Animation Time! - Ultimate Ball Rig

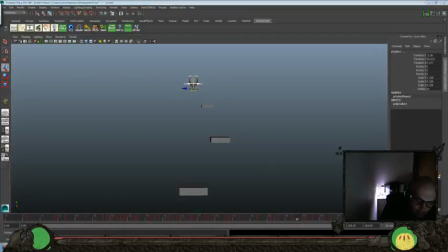2688s
2 more frames of this hold here. Really get that position on.
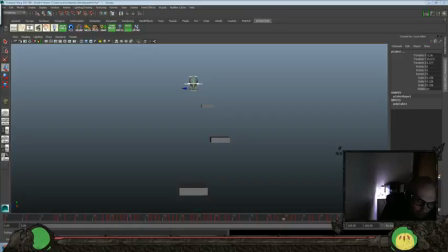2704s
And I think we cut 1 frame out of there as well. Make it really blast into that pose. Ta-da!
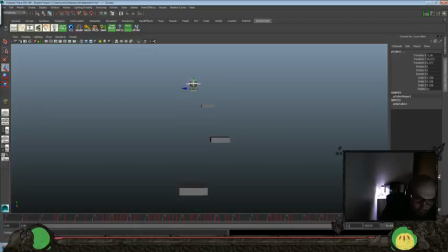2718s
And maybe give us 108 for a little bit more recoil. So grab the top.
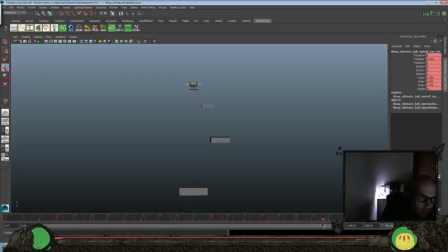A little bit higher. And back down.
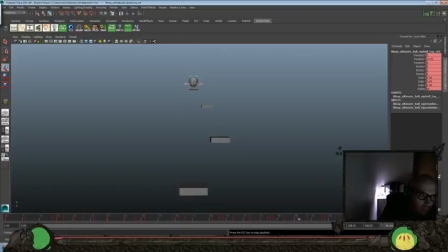And that should actually be probably about 1 frame sooner.
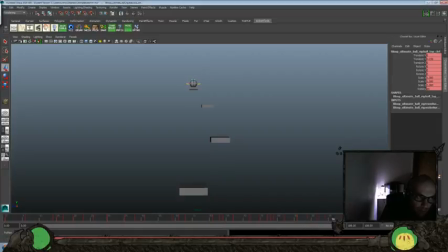2769s
So we really get that 1 frame sooner on that. It's a little bit quicker.
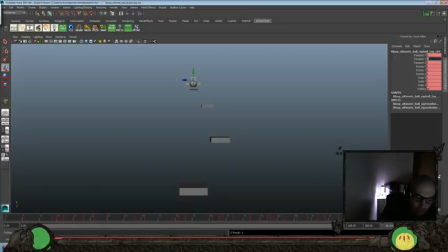2788s
And 0 off. We'll have 1 more little recoil. And push that back to about 111 and let it be there so we get our timing a little bit better.
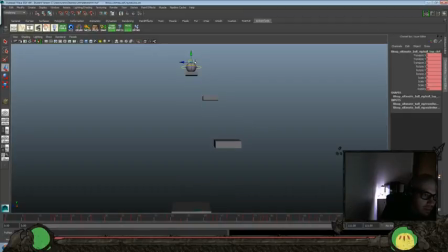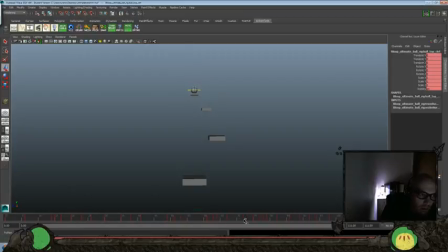And then maybe 1 more frame here. To really get that idea that it's almost done, and then we get that little acting beat there, and then a recoil.
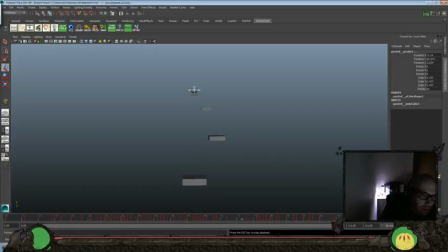And let's look at the translate Y here. It feels just like it's a little bit quick for some reason.
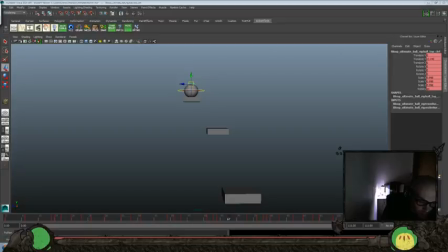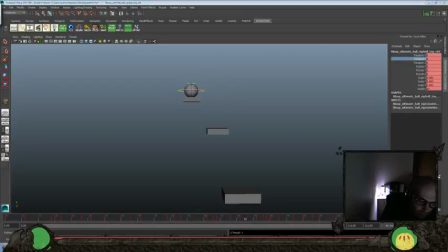2877s
Maybe we'll overshoot that a little bit. And let's go ahead and give it
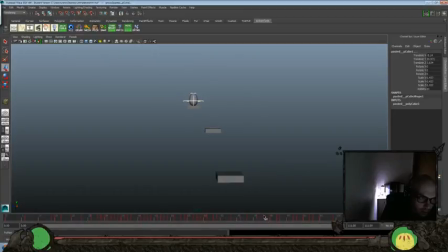this about 1 more frame. Hold on 1 second here. Okay, sorry about that. I think maybe 1 more frame here.
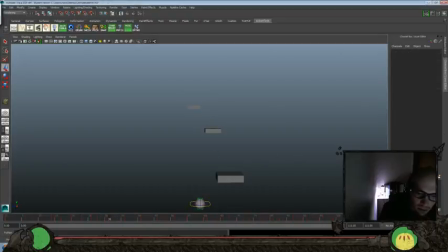There we go.